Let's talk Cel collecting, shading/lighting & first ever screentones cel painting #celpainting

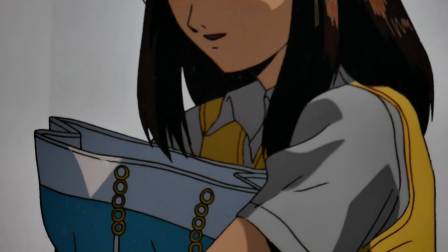492s
I wanted to show something outside of the North American animation, and this is from GTO, Great Teacher Ozai,
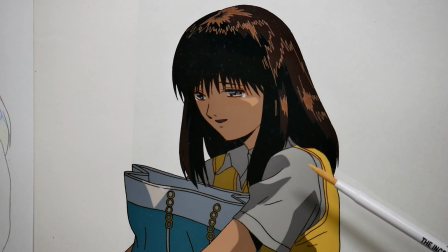500s
and it really shows a completely cinematic approach to lighting and shadows in animation. And they're usually doing like a two-tone setup, like you'll see that with the shirt, where it's like a dark gray and a light.
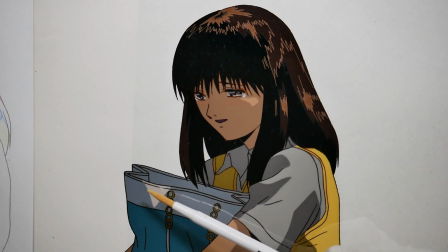516s
The shirt, the vest is yellow and then dark yellow, but they'll add little details of like, here's a reflection there.
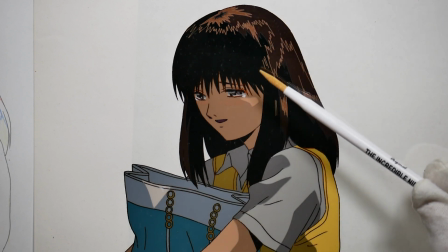524s
And then when you get to the hair, you just realize 1, 2, 3,
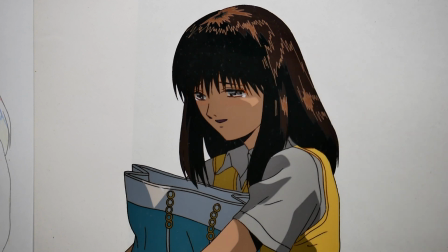528s
there's at least 3 different shades of brown, 3 different colors of line art. It's really complex, and the lighting source is motivated.
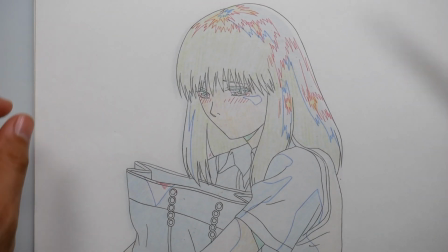541s
And I want to show you the duga of this, because you can see here that they have, this is just kind of showing you all the work that's going into it.
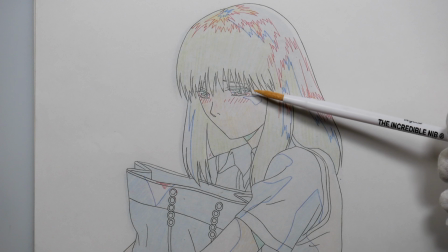549s
You can see here that every one of these different colors in this is a different color for either the paint or the line art.
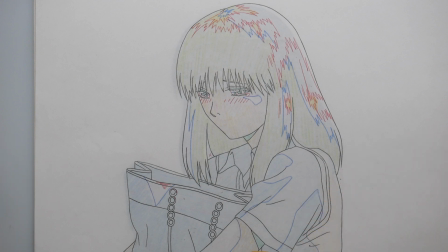556s
So you've got your two tones here on the shirt, and even little details like putting in the white on the bag outlined, and then some extra red in here.
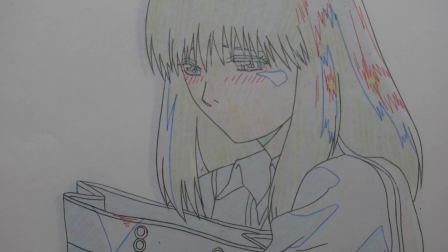564s
The skin tones obviously are 2. The lines that you see that are in blue, that's a whole different in color.
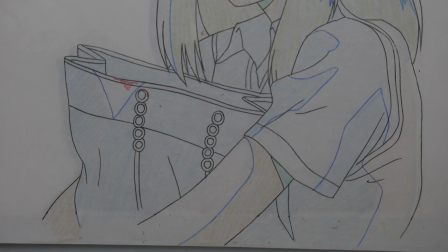572s
And then when we get here to the head and to the face, you'll see that obviously you have the anime blush lines,
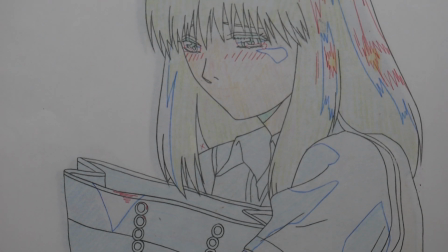577s
but in the hair you have this red, which is going to be a line art,
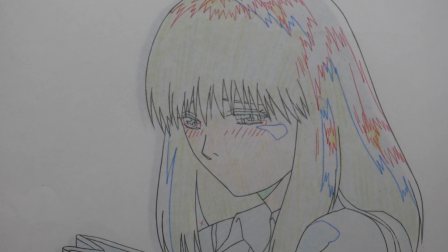581s
a distinct color that's going to be a lighter brown. You have the hair color is going to be here. All these are all different colors, and it doesn't really show up well, but the skin's one, and you really just get a sense of how complex this is.
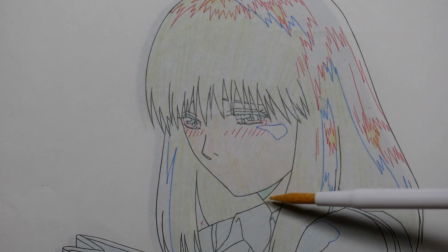594s
So just in examining the face here, you can see just how complex it can be with the lighting.
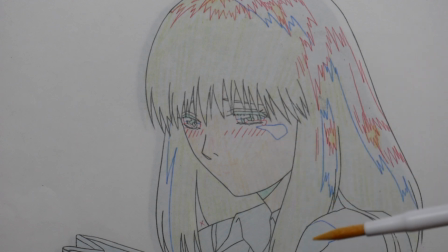599s
And as I said before, this is a very cinematic approach to lighting.
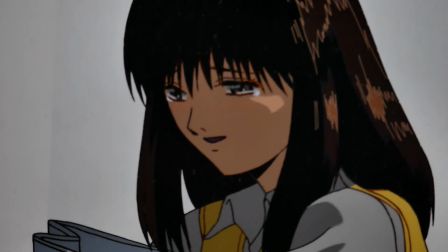604s
And this is just one of the many ways that I've noticed anime kind of goes a little hardcore sometimes with their lighting.
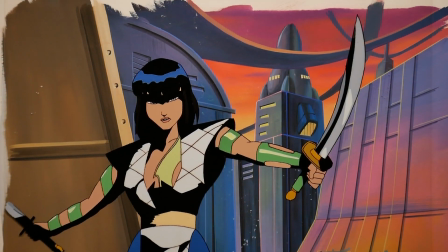613s
This is a cell from the HBO animated series Spawn. This is of Jade, and I really like what Spawn did with their approach to lighting.
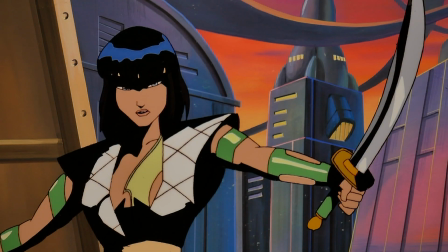621s
Spawn's a bit of a dark character, kind of, it's got that dark element, grunge look. And so what they did, which I think is completely amazing, they ignored the two-tone setup and instead they did one tone and black.
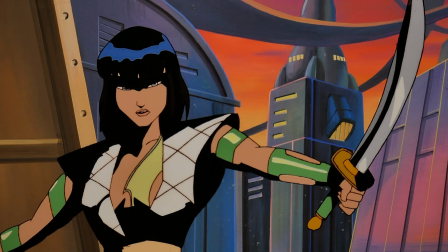634s
So anytime there's a secondary tone on that character, it'll usually end up with that object being black.
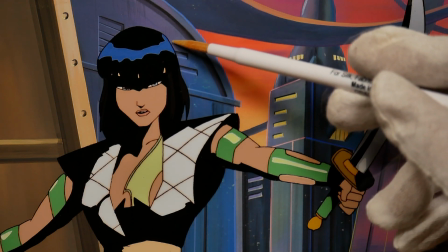642s
If you look at her hair, it's just black and blue. Her shirt is white and black.
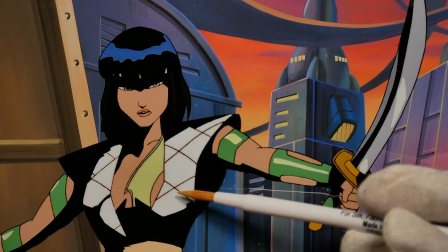649s
It really allows these characters to play very well in the shadows.
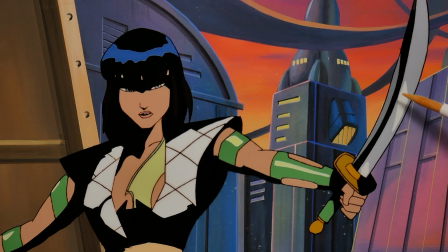652s
I noticed that in certain parts they'll put a little bit of white on top of the cell or extra color on top of the cell to kind of give it a bit of a sheen or reflection. You'll notice that on the swords and on her armbands, but it's a very different approach than any of the other cells we have seen today.
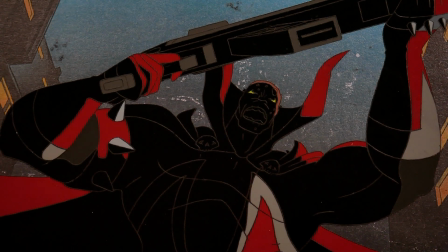671s
And just to further emphasize this is an actual cell of Spawn from the animated series.
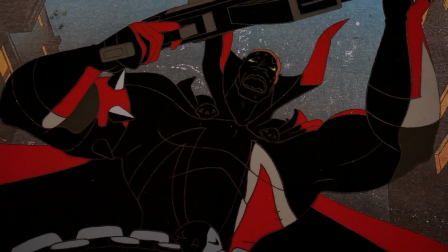676s
And like I said, it's amazing because it's either one tone or black.
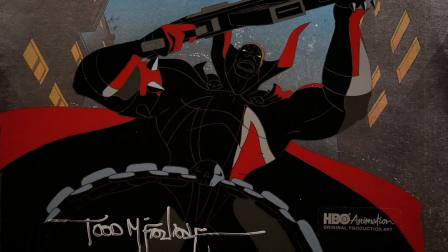682s
They don't really do in between tones or two tones or anything else. It's just black and color.
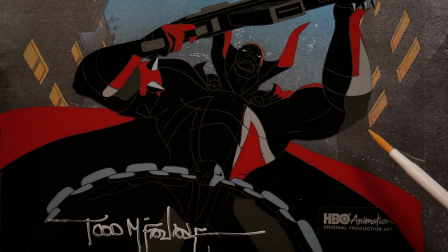689s
And I think that really helps the animated series feel different. All the line work you're seeing here on Spawn is actually painted in after the fact on top of the cell,
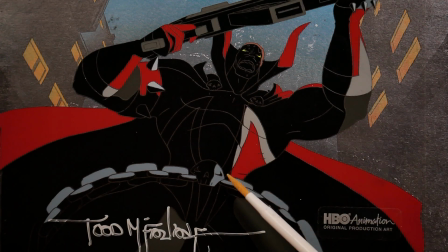699s
and that's really kind of cool because usually at this point most of the cells were being done through Xerox or through photocopies pretty much.
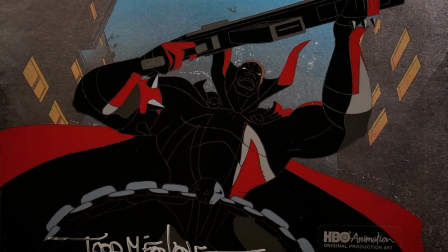706s
So a lot of that line art is usually just printed line art. They're using the lighting very artistically here.
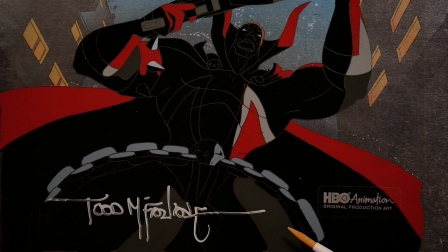714s
This isn't cinematic lighting. This isn't really very natural.
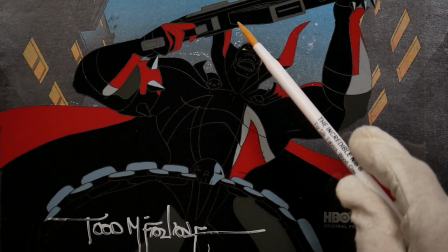719s
It's just used here to create these shapes and colors.
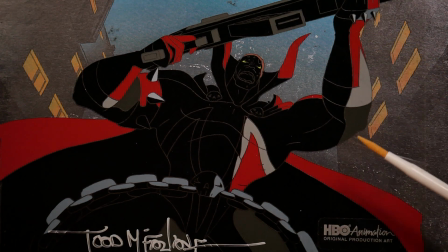725s
It's almost as if the art director or the team decided we want to see parts of him, but not all of it. We want to keep him in shadows a lot. And here's the back side of it just to show you just like how much black is on there.